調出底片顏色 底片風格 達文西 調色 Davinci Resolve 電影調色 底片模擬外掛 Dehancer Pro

Hi My name is Kai Ewan今天要来跟您分享一下 DaVinci Resolve 调色的部分那我们今天单纯就是开心调色然后稍微玩一下我们的底片模拟插件Dehancer Pro就这样子那我们就看看我们可以生出怎么样的特别颜色吧那我们就直接切换到电脑咯OK 那我们来到我们 DaVinci Resolve 之后呢我们就直接进入我们的调色界面这一个打光呢就是用两片的CRLS反光版
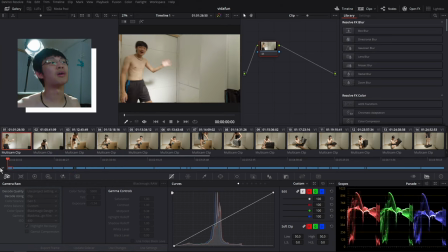然后直接打到人跟我们的拍摄产品上面那因为我们要使用底片模拟插件所以我们就直接开第二个图层然后第一个涂层就保留当作我们的色彩匹配的涂层
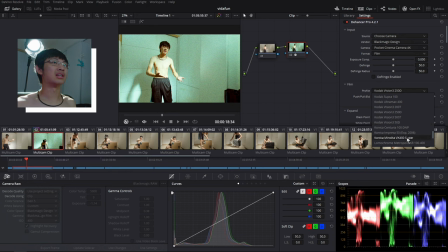那我们就快速挑选一下我们的色彩空间那今天的底片我想要挑选一个比较自然的那我们就挑选了Portrait 160那我们快速把我们的Film Grain关掉
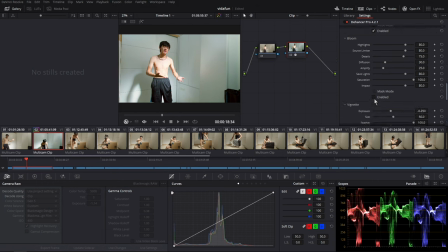因为我想要保留一个干净的影响然后我们把我们的Halation跟Bloom全部打开让它有一个底片朦胧的效果那Halation在明暗交界的地方会出现红色的冰原我觉得效果太浮夸了我们就直接把我们的效果降低一些些那接着我们来调整一下我们的Bloom就有点像是黑柔胶滤镜的感觉
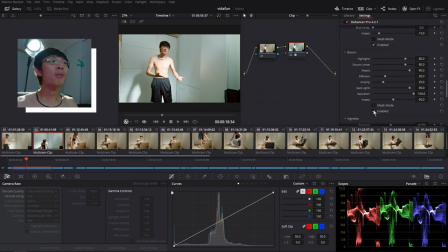那我們稍微看一下 before and after讓它有一種朦朧但是又不要太朦朧的效果就我們可以好好的控制我們想要多少朦朧的效果那接著我想要來調整一下我們曝光的部分
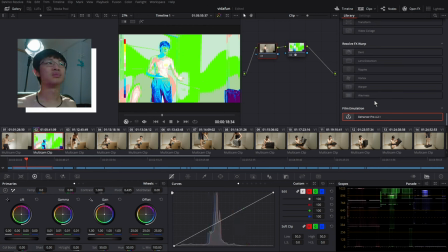我們直接到我們下面的 false color直接開啟尾色彩應該是這樣翻譯吧那我們就直接來到我們的第一個圖層色彩匹配的地方
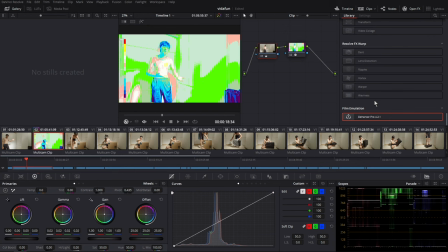然後來調整一下我們曝光部分那我們稍微把中間調提亮一點點讓我們的陰影多一點細節OK那我們回到我們的 Dehancer Pro
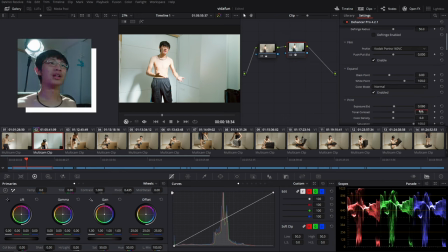那我們就來放向階段那我想要我的影像再明亮一點點然後我們再稍微加一點對比上去那我們Defense Pro裡面的放向階段
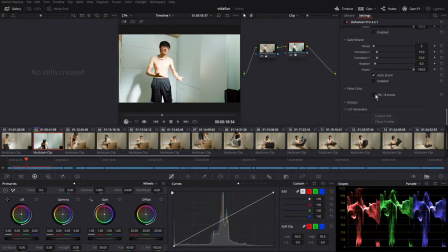跟我們剛剛在第一個圖程裡面調整的曝光其實是不太一樣的因為我們的放向階段你看False Color你就可以看到我們的影像
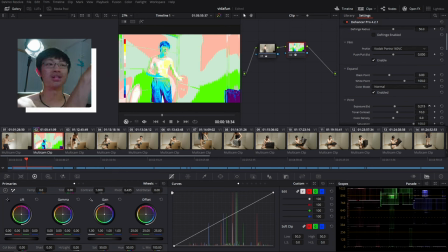其實高光跟陰影其實還是維持一樣的高度我們只是在調整整體的亮度就看起來亮一點或暗一點但是我們第一個圖程是會整體把我們的黑色壓到底或者是高光會爆掉之類的就效果不太一樣
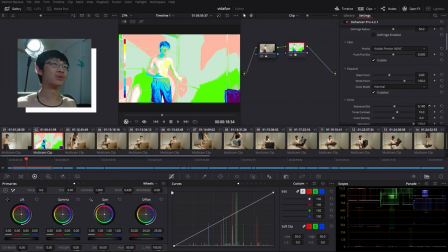我是覺得還蠻神奇的啦就是這個放向階段在Dehancer Pro裡面真的是還蠻特別的
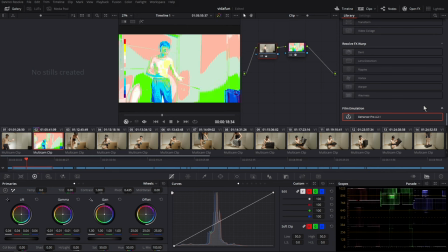那我們再回到第一個圖稱把我們的暗部再提亮一點點因為我們的暗部已經壓到死黑了那我們就把它再提亮一點點
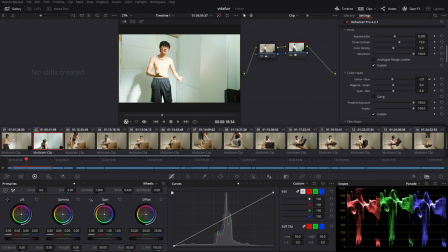OK那接下來我們來調整一下色彩平衡的部分那我覺得整體看起來沒有什麼太大的問題看起來也還蠻自然的我們就稍微微調一下下稍微修飾一點點就好那我們看一下before跟after看起來就是一個一點點但是有加分的效果那接著我們玩一下這個底片模擬插件它的Push and Pull就是我们的过度曝光跟曝光不足的颜色部分
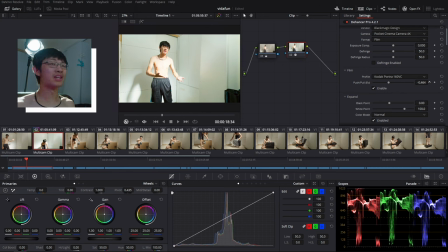那我觉得这个底片如果曝光不足一点点看起来的颜色我觉得还蛮赞的
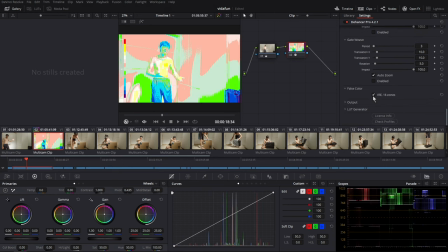那我们就保留曝光不足一点点那最后我们再用False Color确定有没有死黑或者是死白的部分
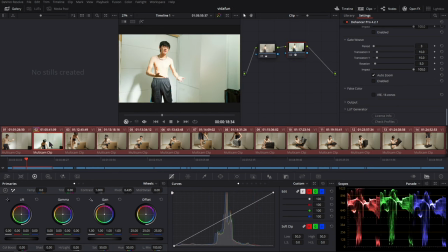那确定没问题我们就直接复制到所有的片段上面那这一整支分享影片就只有两个镜位然后两种灯光
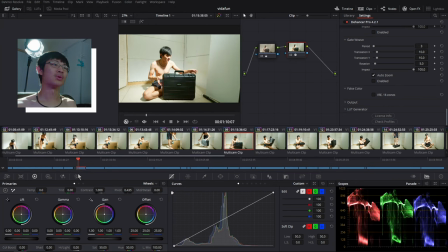所以就是一个站着一个坐下来那我们就稍微调整一下我们第一个涂层把色彩批配
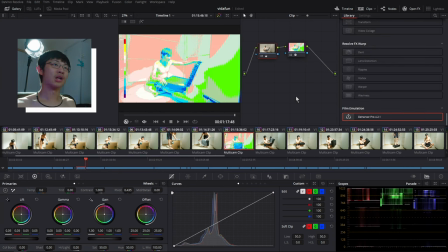把我们的曝光拉成一致那一樣我們用我們的False Color做一下輔助
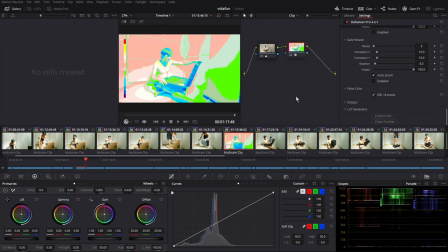把我們的中間調拉起來一些些最後我想要再調整一下我們的方向的曝光跟對比度那我們再回到第一個圖層用False Color確定我們最終影像沒有問題那我們就完成啦那我們就快速滑過所有的片段讓大家看一下我們整體的調色效果那這支影片其實已經剪出來它是我們的氣密相分享影片那我會把整支的完整影片放在下方連結有興趣就去看一下吧OK 最後我們今天的DaVinci Resolve調色分享那我們今天挑選的是Portra底片就是看起來是比較溫和比較低飽和然後比較自然的顏色那我覺得看起來效果還蠻讚的那這就是我們今天的分享影片當然喜歡這邊拍個讚訂閱我的頻道可以看更多的相關影片那這裡有一個全部都是調色相關的playlistMake sure you check it outMy name is Kai Wanand I will see you guys next timeBye bye